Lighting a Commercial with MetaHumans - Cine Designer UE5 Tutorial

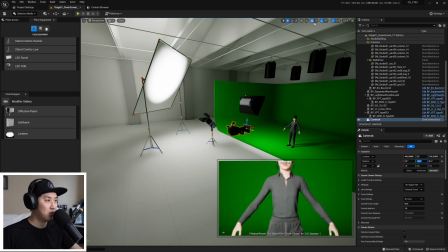[12:26]
I'm going to tilt down -4. Come off snap and scoot it up a little bit. So we're a bit of a down angle now, which is generally safe to do something like that for the portrait shots here, the commercial shots.
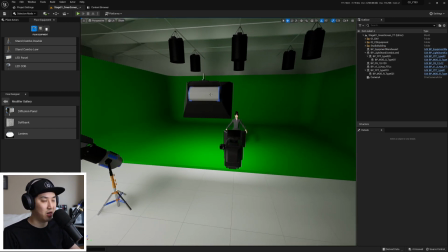[12:39]
And how's our key light? Yeah, we're a bit off on this here too. We'll just scoot this over here.
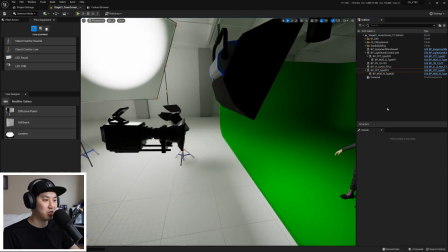[12:45]
So we have our directly over camera key light. Little sketchy, actually.
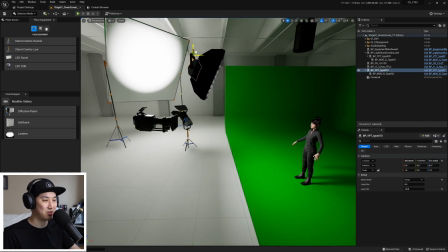[12:49]
It's a little bit too close to the camera. So we'll do something maybe back here would feel okay.
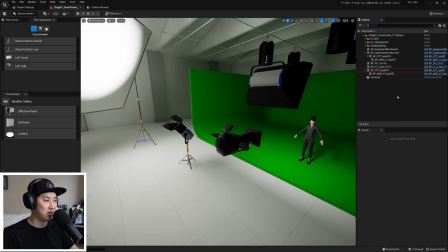[12:55]
So we'll eventually have goalposts and booms for this type of gripping here. But right now we're using some magic to make it float.
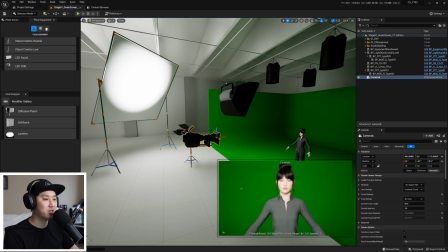[13:07]
So when we're going to tune the lighting, we want to click on our camera and then hit this pin preview. This will keep this little preview down there at all times. This will definitely hurt your frames per second here. It's rendering it twice, so takes a bit of performance away.
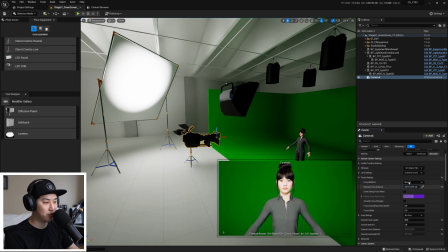[13:22]
I'm just gonna kind of loosely focus the camera here, and we're looking okay. So I'm going to turn this light off and look at what this light's doing. I think this is a little over for me.
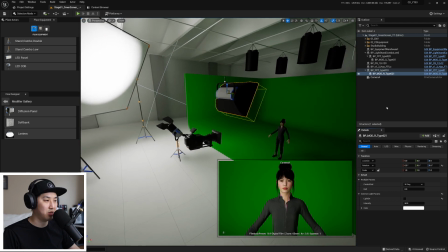[13:34]
I am going to get up here and turn this one down.
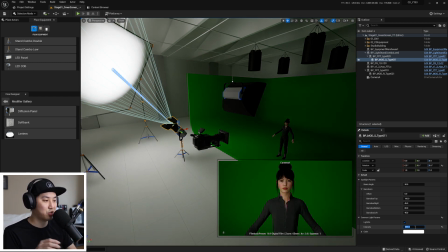[13:39]
Now, it depends on the scene, depends on a lot of things, but I'm going to make this like 400. So it's just a rough ambient light from the side-ish here,
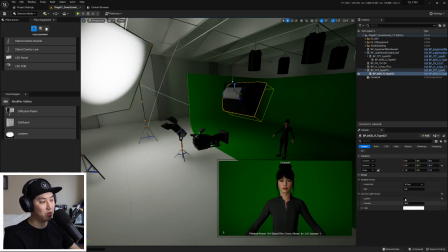[13:48]
a little bit of shaping, and then we just nuke the whole thing and turn this on, which is like our straight up like front-on key light. 30 maybe, 25, 20, maybe 25, something like this.
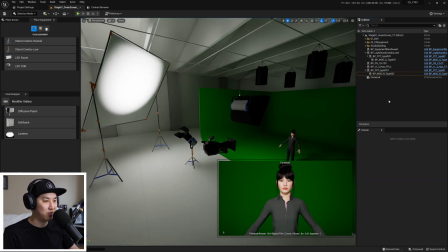[14:04]
So this is our balance of like kind of, I call it ambient key and kind of like portrait key.
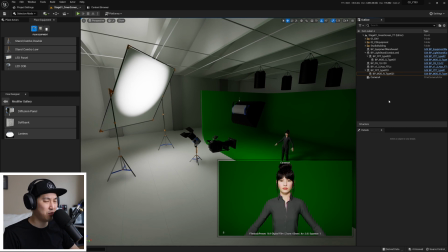[14:11]
This is very much for I mean, it'd be okay for a wide shot, but we're lighting up for a medium.
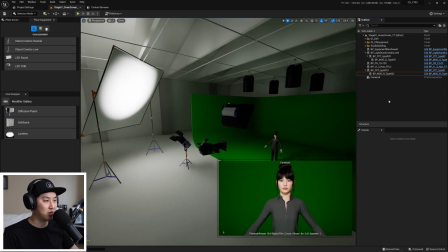[14:16]
So this whole setup's going to be for a medium.
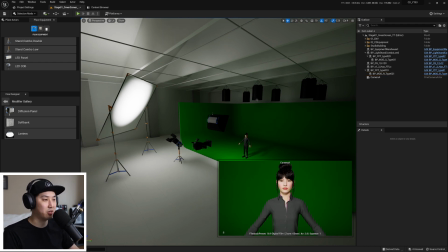[14:22]
So next, let's take a peek at turning our Spacelites back on, and we can check their light level as well.
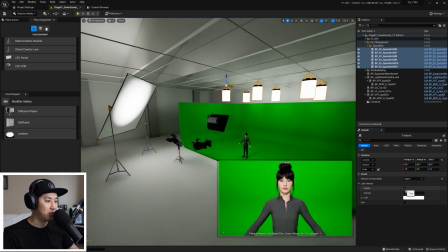[14:29]
Turn these on. Not too bad, not too bad.
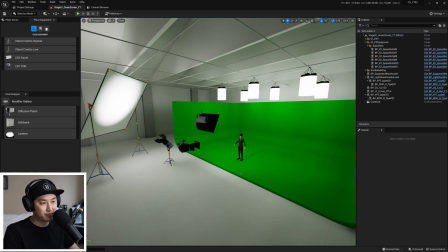[14:34]
So the next thing I want to look at, I'm going to turn this off, is some of the bouncing that's happening.
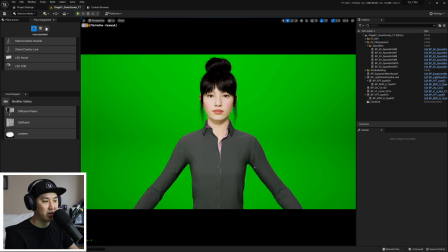[14:41]
So if we look closely, it's pretty subtle against this black outfit. If I left it white, it would be a little bit more apparent. But if we look really closely, there's going to be a little bit of green spill from the cyc
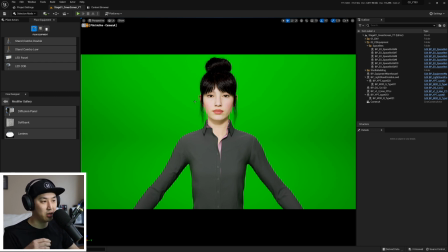[14:55]
in her shadow areas, under her arms, under her chin. And there's going to be green spill because she's standing on a green cyc.
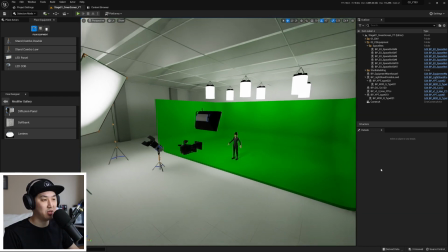[15:03]
This would happen in the real world, and this would happen in Unreal Engine 5 with Lumen.
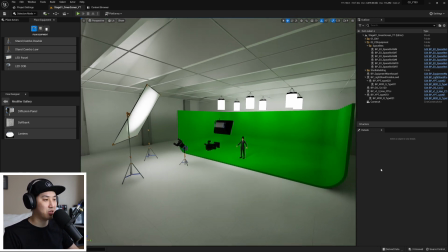[15:08]
So what we're going to visualize now is how we would clean this up in the real world and have a,
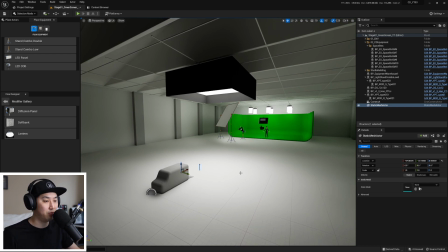[15:14]
again, technical previs of that here in Lumen. Oh, my mouse, sometimes when I use the space mouse, kind of freaks out.
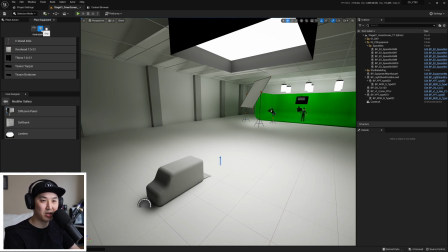[15:21]
Anyway, let's go get some grip equipment. We're going to hop in here and grab our T-bone.
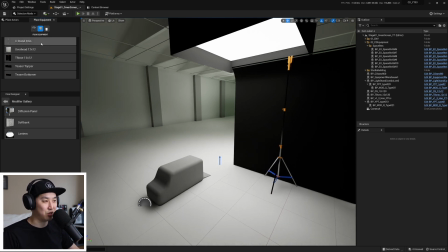[15:27]
And we're also going to make a C-stand, which should have spawned next to it. There it is.
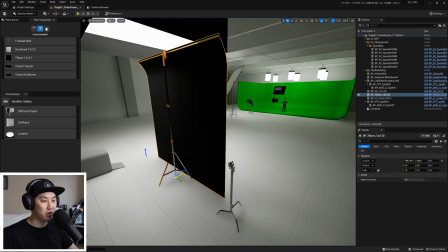[15:33]
So let's start with our T-bone over here, our 12 by solid.
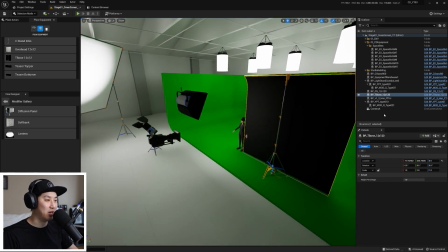[15:37]
I think I'm in the floor a little bit over there. We're going to use this as a negative fill on this side.
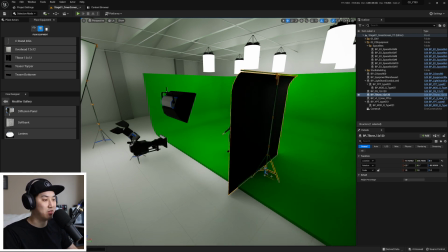[15:46]
Camera right. Her left, I guess. I'm always bad at that.
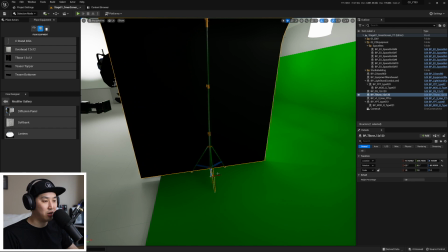[15:52]
And we're going to place it out of frame. We are in a medium shot, so we're pretty safe at the moment.
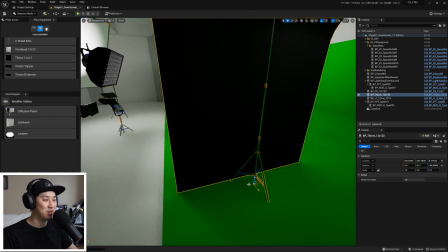[15:57]
Yes, let's put it through the floor. It's this one here. We had a 90-degree angle.
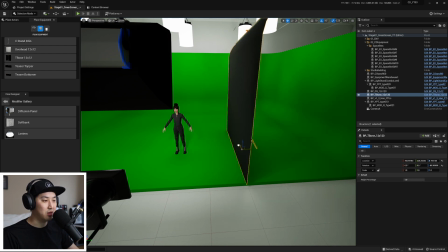[16:04]
We are. So this is going to block the spill from the wall from hitting her.
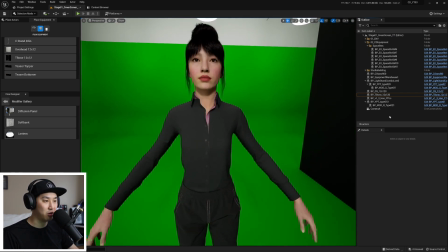[16:10]
And it's also, hopefully, going to make her face a little bit darker on this side.
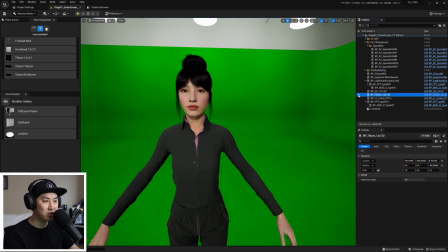[16:16]
Just barely. We're still very commercial lighting in here. But if we turn it off, you can sort of see that it's adding a little bit of shadow here.
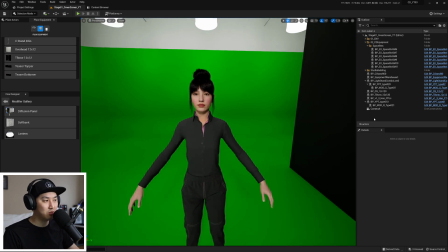[16:24]
It's not a very dark scene, so it's subtle. But generally, we're trying to have one side darker than the other.
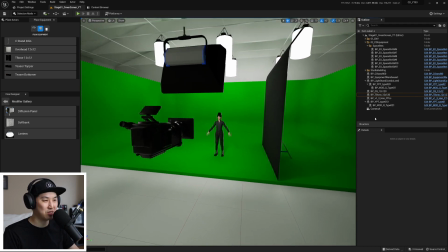[16:30]
Just a little bit. Almost in all cases, to make it seem like it's 3D still.
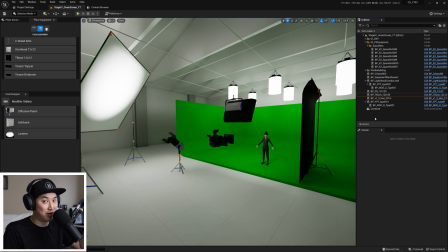[16:34]
It depends on the type of lighting, and we are still hitting her in the face straight on with a key light, but we have just a little bit of negative fill there.
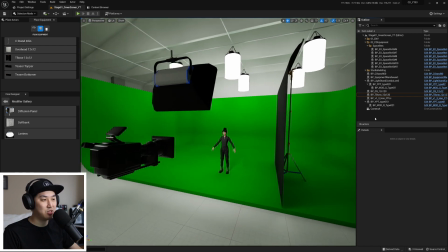[16:41]
The next one, because I do not have a floor
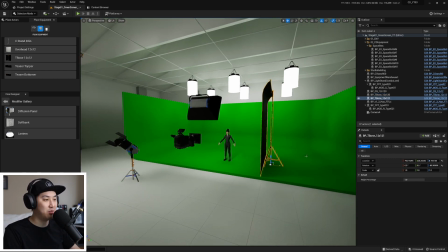[16:47]
solid at the moment, I'm just going to copy and paste this frame again and spin it down here, and this is our floor. So don't be afraid to just do funny stuff like this. It's going to happen. We're not going to have the perfect objects for absolutely everything, but this still generally works out okay.
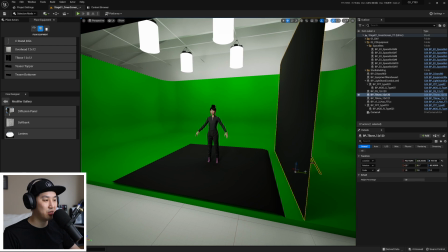[17:06]
So we'll scoot in again. And I'm going to, for now, just bring this here, which is fine for our medium shot.
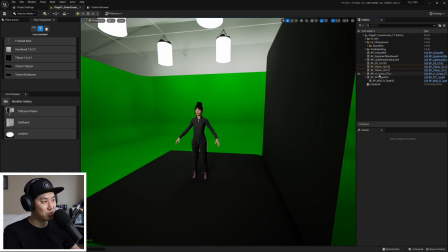[17:14]
And let's see, what do we have going here? So it would be good to start naming stuff. I'm probably not going to name everything, but it would be good to name and organize all these things so that you can kind of turn them off and on.
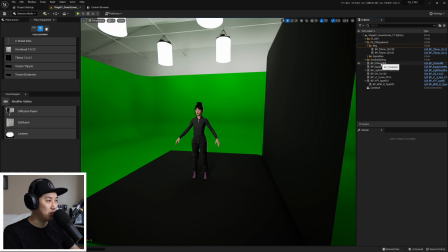[17:28]
So we have our negative fill. I'm going to put that in film equipment, and that'll be a good
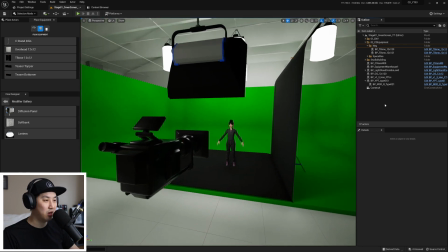[17:35]
start. So we have our negative fill. This is going to take away the green spill from our actor.
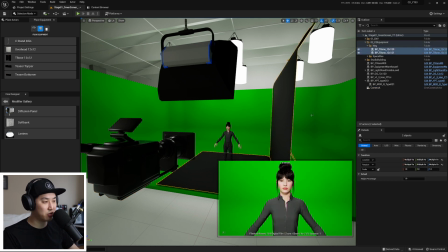[17:41]
Let's see if we can see it through here. Sometimes it's a little subtle. She's wearing dark clothing, so it's not like the most obvious thing. But the side of her face should get a little bit darker, and we're cutting off some of the green spill.
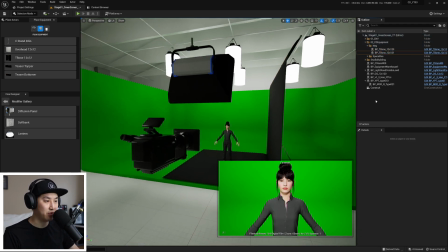[17:53]
So that's what's going on there.
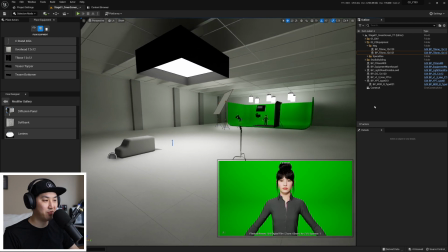[17:59]
Next, let's bring in some positive fill on top of that is key light color, that is neutral colored here,
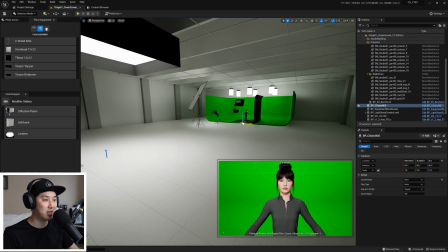[18:07]
using our C-stand. Gonna grab this thing and fly it downtown, and then we're gonna fly and catch up with it. I can
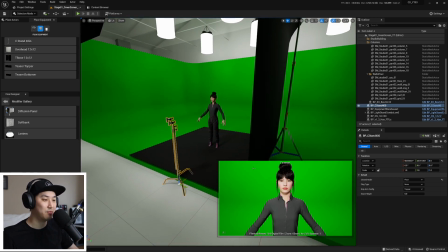[18:15]
hit F too, but I've got the space mouse, so we need the practice. Let us configure this here.
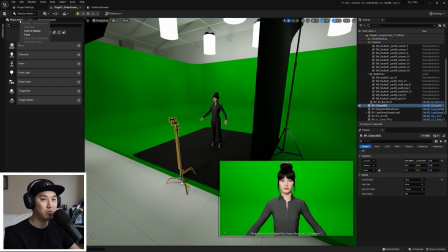[18:21]
I'm actually gonna start, are we done with this? What we can do here is actually do dock to sidebar, all of these, and get a little bit of space back, and then you can just click them to get them back.
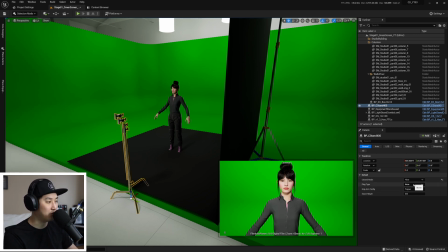[18:30]
I've been doing that lately. Very UE5 type situation. I'm gonna go muslin. Oh, we have to switch to flag mode. Then we'll go to Muzz. Then we'll go to Table.
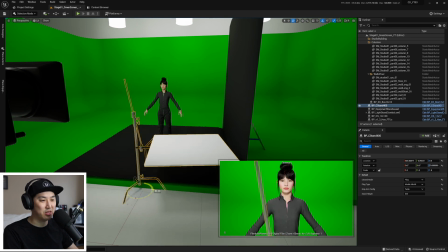[18:42]
Again, I'm not sure Muzz is the appropriate textile to be on there. It's kind of a beadboard, but I have to make a Quaker clamp for it and some other stuff.
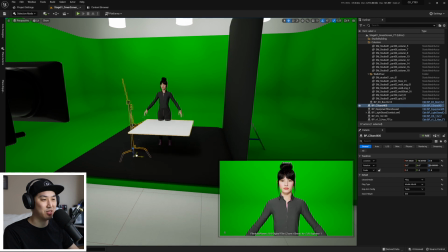[18:50]
So I just said muslin. I don't know why.
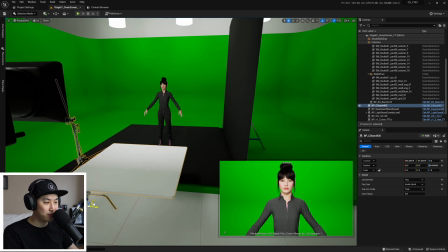[18:53]
If you look closely, this is adding just a little bit of bounce to her under her chin and under her eyes.
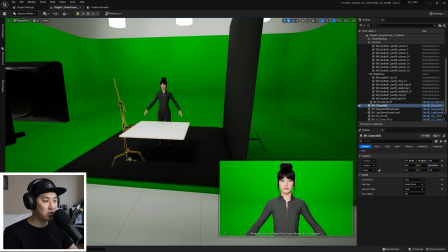[19:01]
This would also be adding a bit of eye bounce as well. So pretty subtle, but you can see it if you look closely when you're trying something like this.
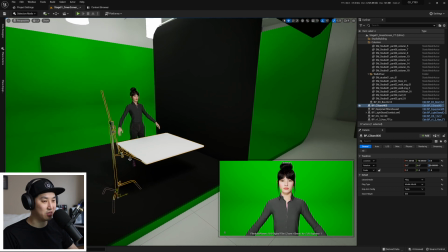[19:09]
And in real life, I would you definitely do this. It's not subtle at all. You would almost always want this for a beauty type setup.
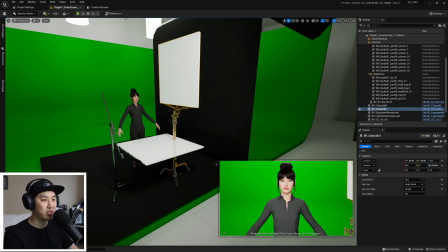[19:17]
I'm going to duplicate this, and we're going to switch this to upright. And again, don't fear breaking physics.
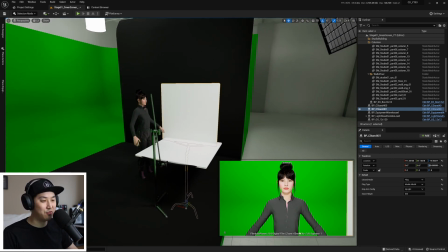[19:23]
It's okay. I don't have a mode for the C-stand that will allow you to grip it like this.
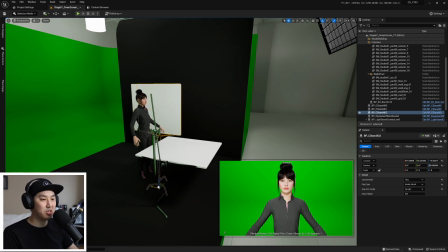[19:29]
So we just put it into the ground. And we're going to put two of these right next to each other. So consider this like a 4x8 beadboard, that sort of thing.
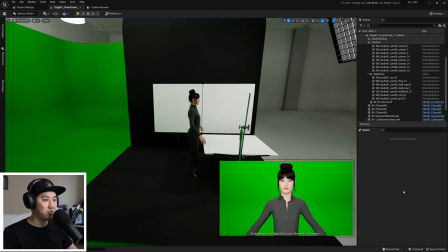[19:37]
We're not going to have the perfect gripping for every single object possible, but that would be the goal.
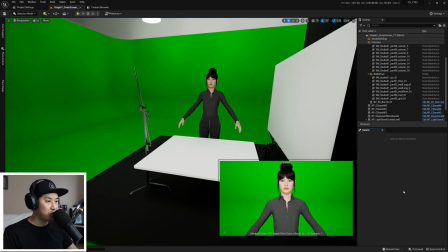[19:43]
But not at the moment. So here we are in, I believe, our final setup.
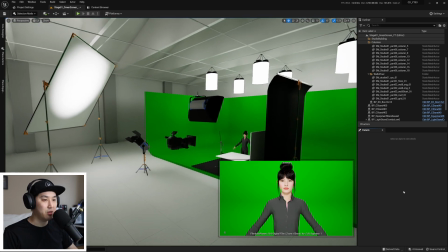[19:48]
We have our bounced kind of body key light, and then our
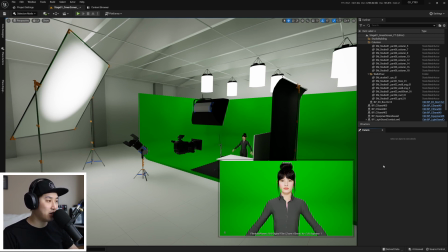[19:54]
above the camera, straight on, beauty eye light, butterfly light situation going on there, your traditional key light.
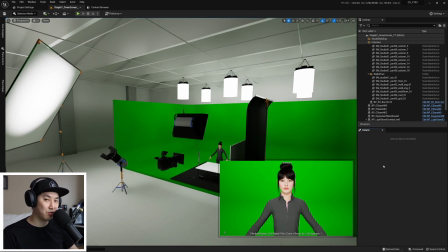[20:01]
6 space lights, massive overkill for a medium shot, but again, consider we were shooting on a site like this, multiple people, full body shots, and then you moved into your close-up.
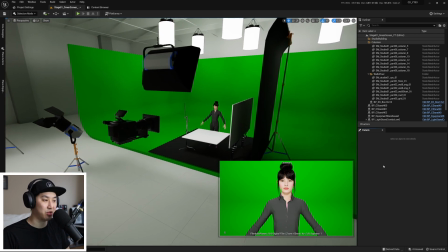[20:12]
This is typically what would happen here, given you had the time and you were really going for like beauty shots and it was a single camera shoot, you could pull this off, etc.
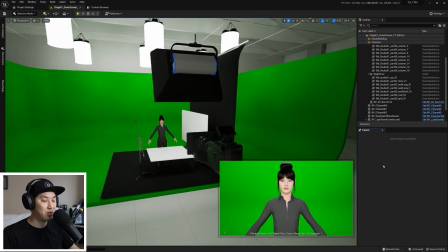[20:20]
We have our negative fill is going to prevent green spill for this close-up,
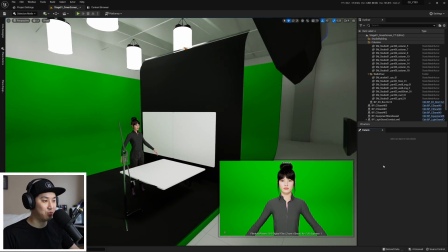[20:24]
just make it a little bit easier on the who's ever pulling the key and coloring this, you know, it's going to look better.
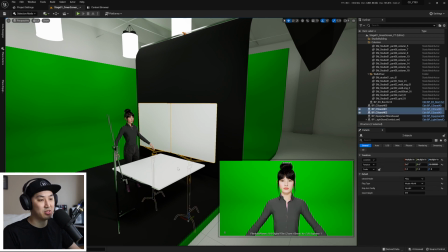[20:30]
And then we have our positive fills bringing back some bounce that's not green.
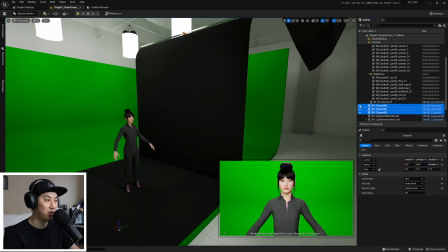[20:36]
So these ones are less subtle. If you look at the bottom right, we can really see this fill coming in now.